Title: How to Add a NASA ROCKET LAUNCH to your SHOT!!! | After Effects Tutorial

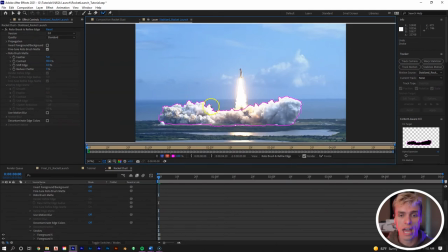(3:45)
So it's just something to keep in mind. once you have a nice uh outline with your rotor brush we can just play through it and allow
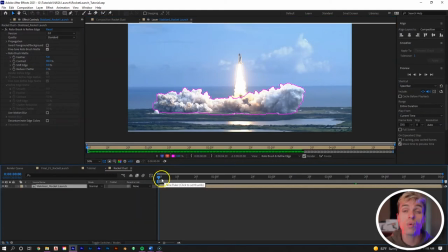(3:53)
the software to do its thing once the rotor brush is done going through we can go through ourselves now and make sure that it caught everything well and then take our reduced chatter push it up to 100 and then select our motion blur to be on and you can see in our
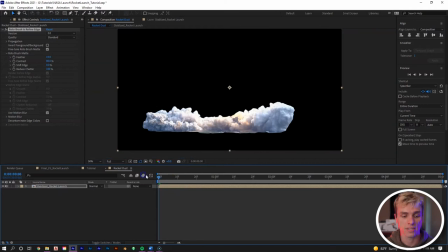(4:08)
composition we are left with this solo element of the dust now we're going to solo out the jet fuel that is coming from the rocket. So we can take the composition of the stabilized rocket launch that we did earlier and then drag that down into a new comp.
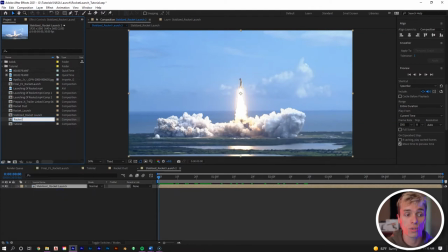(4:20)
Right mouse click and rename that comp into rocket fuel and we'll just create a mask around this jet
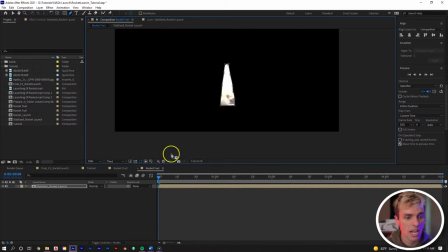(4:29)
fuel stream that's flowing out from our rocket and let's feather it to 25 and then hit M to bring up mask path.
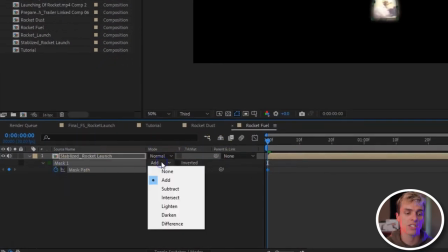(4:38)
Select the stopwatch to start key framing and then I like to change the add to none so we can see what we're working with.
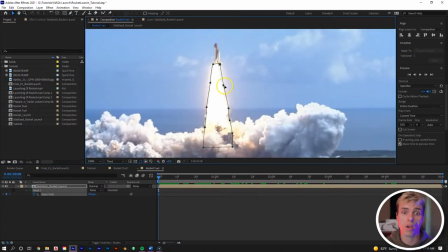(4:44)
And now let's keyframe this mask frame by frame with our jet stream as the rocket begins to rise.
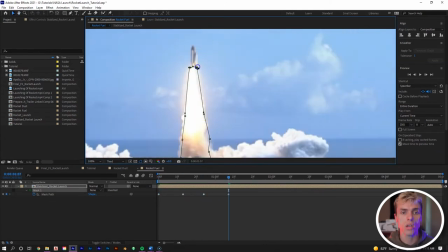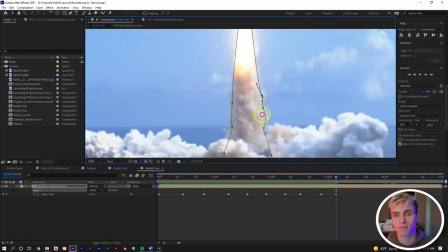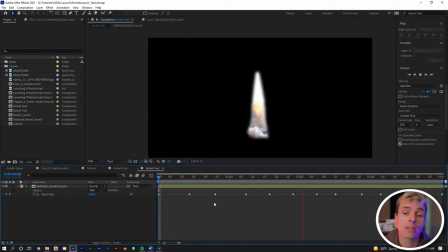(4:59)
And when you're done with that, we can see we get a nice isolated element of just the rocket fuel shooting out of the rocket.
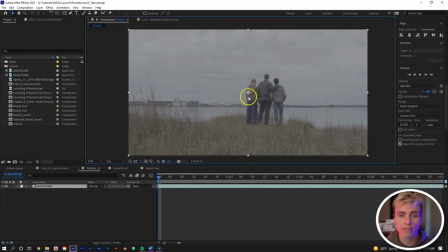(5:05)
Okay, so now let's go back to our actual clip. And before we start adding in our elements, let's create a tracked null.
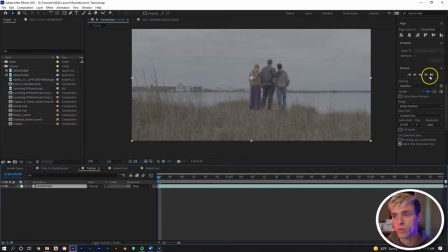(5:12)
So if we click the clip right here, go to our tracking window and click track motion.
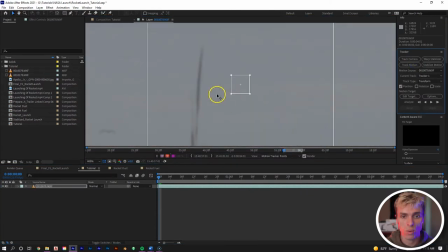(5:17)
We can find a good tracking point, and I think a good one would be one of the corners of these buildings right there.
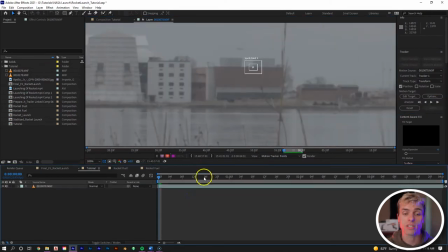(5:22)
Let's go ahead and track through. Once that's done, right mouse click on the composition, go to new and then null.
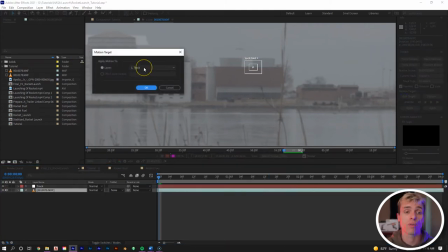(5:28)
Then go to edit target. Make sure that we have the track for the target. Hit okay and then hit apply.
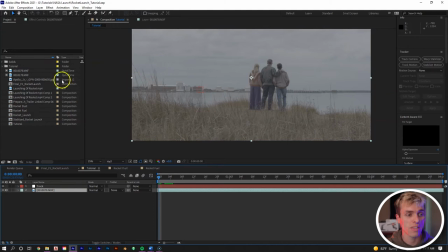(5:33)
So now let's bring our elements in that we've crafted. So first let's bring in the rocket dust. Scale it down and move its position accordingly.
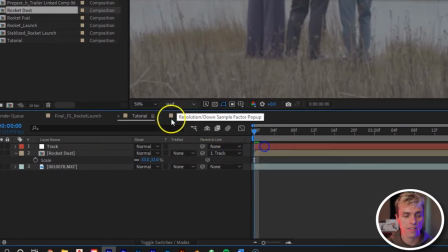(5:40)
And let's make sure we pick whip it to our track layer and then put our motion blur on for that.
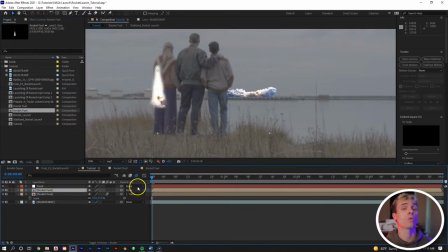(5:46)
Now let's bring in our rocket fuel and again move it accordingly. Pick whip it to the track and put the motion blur on.
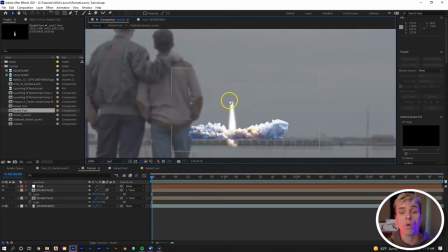(5:52)
So the next thing we want to do is we want to actually add a rocket to our jet fuel right here that we have.
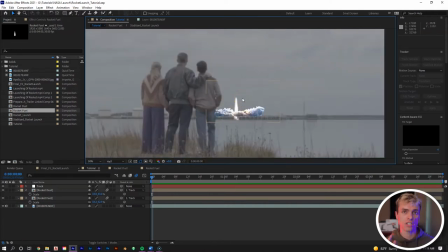(5:57)
Now, the reason that we didn't keep the rocket in from the footage that we're using is that for this particular shot,
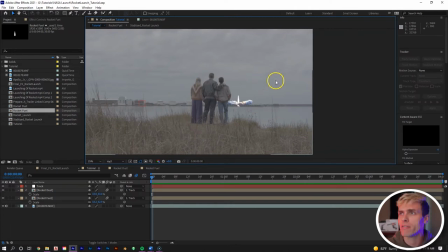(6:02)
it was in the 60s and we don't have HD footage of a 60s rocket launching.
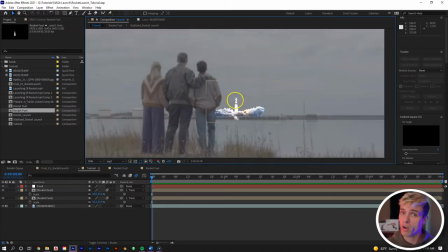(6:08)
So what we do is we get this HD footage that we already got from here and then we can take just an image
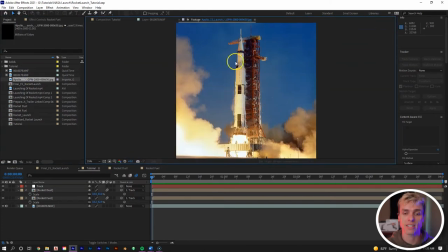(6:15)
that we have of an older rocket and we're going to mask this rocket out and then place it onto our jet fuel.
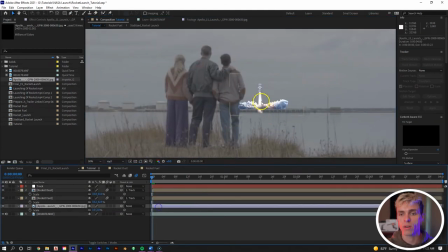(6:25)
And then with our rocket placed where we want it, right at the tip of this jet fuel,
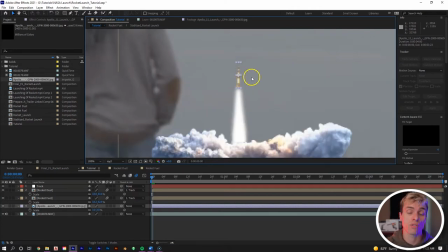(6:30)
we want to now keyframe the position of the rocket to follow the jet fuel stream as it rises.
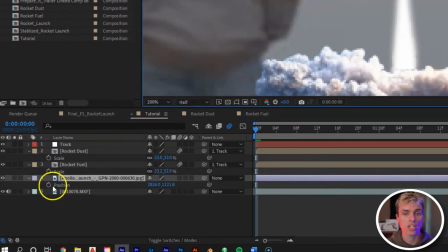(6:34)
So if we hit P, select our stopwatch, and then we can go through and keyframe the position.
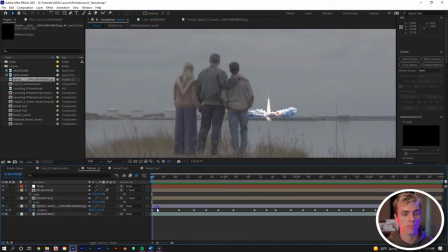(6:42)
And once you're done with that, let's make sure that we apply the motion blur to it. And now what we want to do is want to color correct all of our elements that we've added in because clearly there's too much contrast too much saturation maybe even too much warmth in our rocket right here so what we want to do is we want to add lumetri color to all three
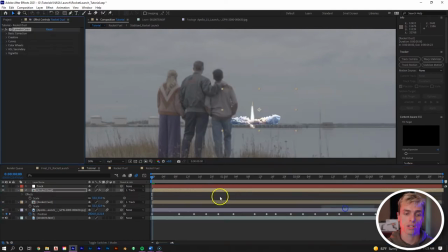(6:59)
of them if you go to effect color correction lumetri color so we want to add that to all three and then we want to adjust the basic correction
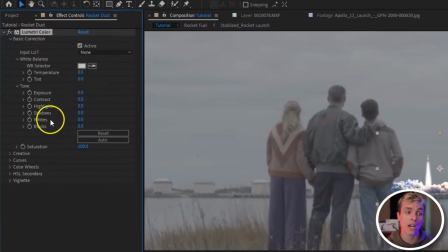(7:07)
which is going to be our temperature tint exposure contrast highlights shadows whites blacks and saturation for all three of these you're going to just differently
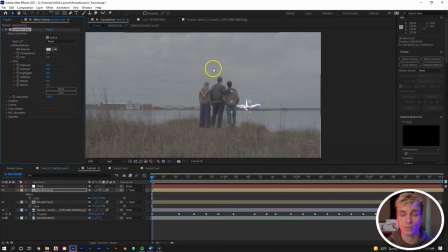(7:16)
adjust those until everything looks good for the actual clip that we are throwing them into. It may not sound professional, but it's really just about finicking with the numbers until you get a look that you like.
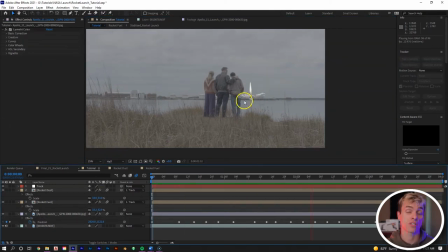(7:25)
So after color correcting it, we can see that our elements are now starting to fit way better into our image. But now what we want to do is we want to mask our elements to fit better in the
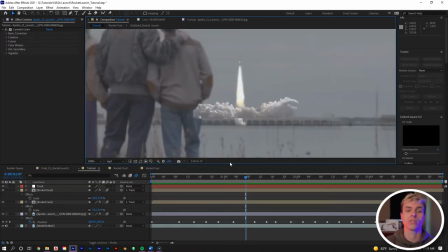(7:35)
horizon so it doesn't look like it's just images slapped on top of the image of the frame, the shot. So we're going to take our rocket dust right here. If we turn off the layer, we can see the horizon.
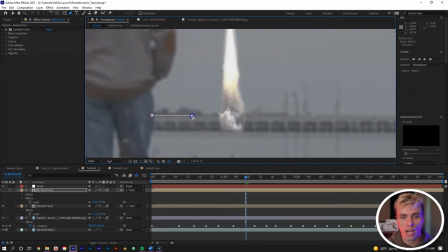(7:46)
We can select our mask tool, and then we can just go about creating a mask around the horizon right here turn your layer
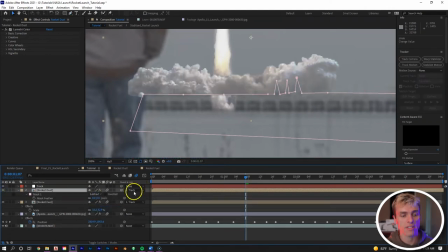(7:55)
back on select m and then turn the mask into subtract bring the mask feather to five and now we'll have to keyframe a mask as well where our actor's pants
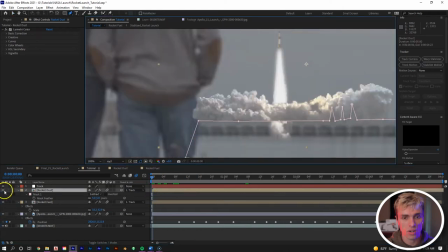(8:03)
jeans are crossing with the element that we're putting into the shot so we can turn off the layer again so we can see underneath it put a mask around the pants
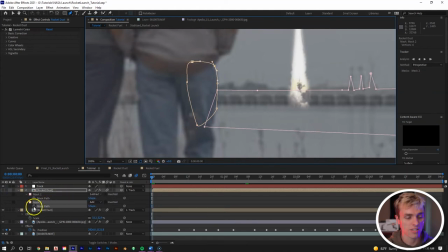(8:10)
that looks good hit m on our layer select the stopwatch for the mask path tool we can turn our frame back on and let's make sure that the mask is set to subtract and now we can just go frame by frame or a few frames ahead doesn't have to be frame by frame
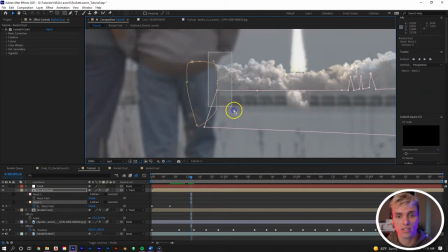(8:25)
and just adjust our mask so it sticks with our actor's jeans you can see too if i want to select all these uh anchor points right here and adjust it it's now moving the other mask that we created so a way to avoid that is we can just go down
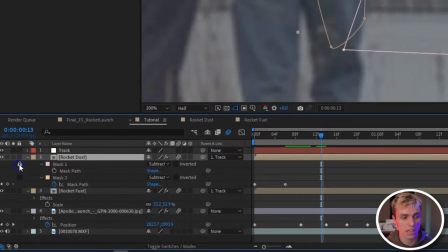(8:38)
here to our mask one that's labeled pink and then put the lock on it so now if we select those anchor points you can see
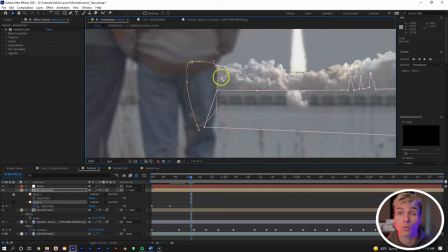(8:44)
it's only moving the mask we want to work with and we don't have to worry about messing up previous mask made.
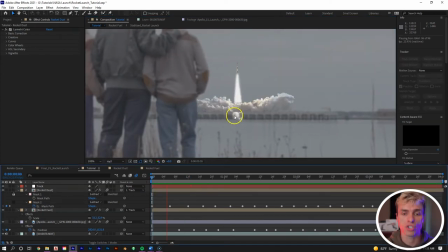(8:49)
So when you're done with that let's now mask out this little bottom area that's protruding from our jet fuel element and what I want to do actually is I know previously I said let's put the jet fuel element underneath the rocket dust but let's bring it back on top actually and let's create
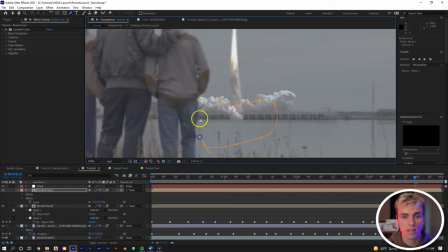(9:04)
a mask that just cuts off this bottom portion right here so let's change that mask to subtract instead of add and then
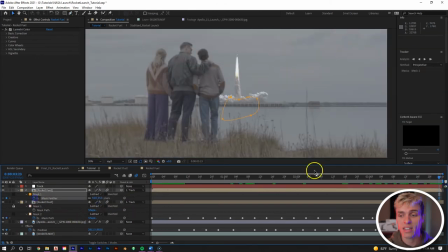(9:13)
feather it out to about 55 set a keyframe for that feathering at the end of our clip go back to the beginning set the feathering to 20 and now what we
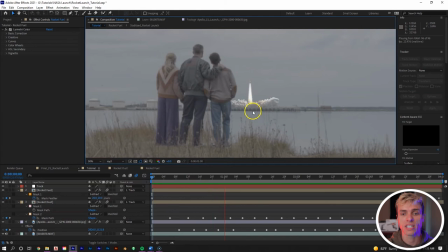(9:22)
have is this nice blend between our jet fuel and the dust that it's shooting up instead of what we had previously if i put
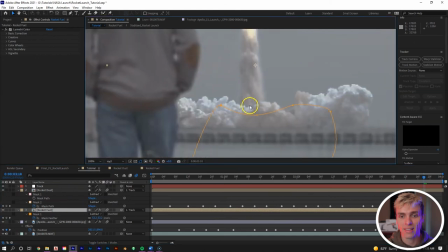(9:29)
it underneath we have this harsh line that's being made that just i don't know i don't like it looks weird next we want to do is add a Gaussian
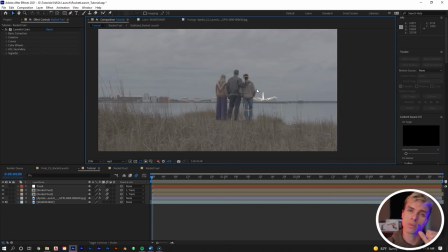(9:36)
blur to all of our elements because since they are far into the distance things wouldn't be as sharp as if they were just right in front of me
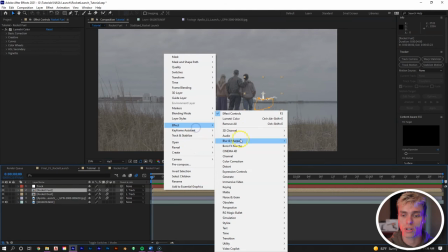(9:44)
so if we just right mouse click go to effect go to blur Gaussian blur and then let's just add that to every single other element
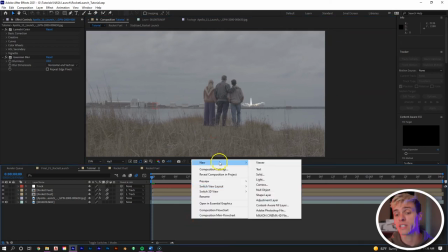(9:51)
and now let's add a lens flare so what we can do is we can just use the lens flare that's available within after effects we can right mouse click on our composition go to
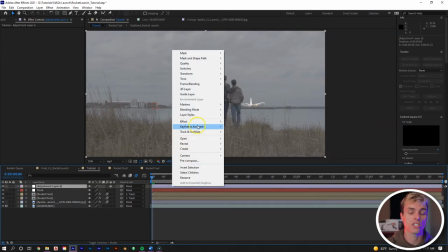(9:58)
new adjustment layer then let's go right mouse click on that adjustment layer go to effect generate and then lens
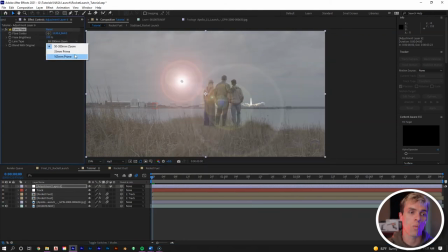(10:05)
flare let's select the 105 prime lens flare.
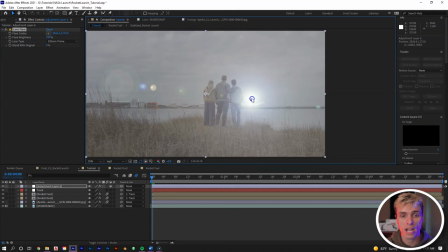(10:11)
Let's drag that flare right to the base of our rocket and then let's bring the brightness pretty far
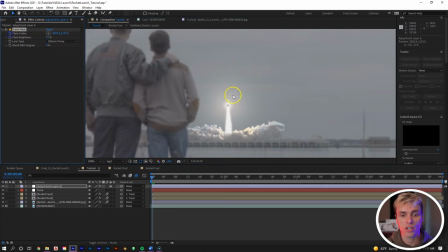(10:16)
down and now let's just keyframe the flare center along to stay with the base of our rocket.
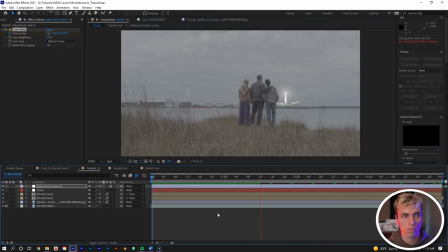And when that is done you can see that we have this nice lens flare that is really adding to the element as if it's really overexposing the camera from the jet fuel.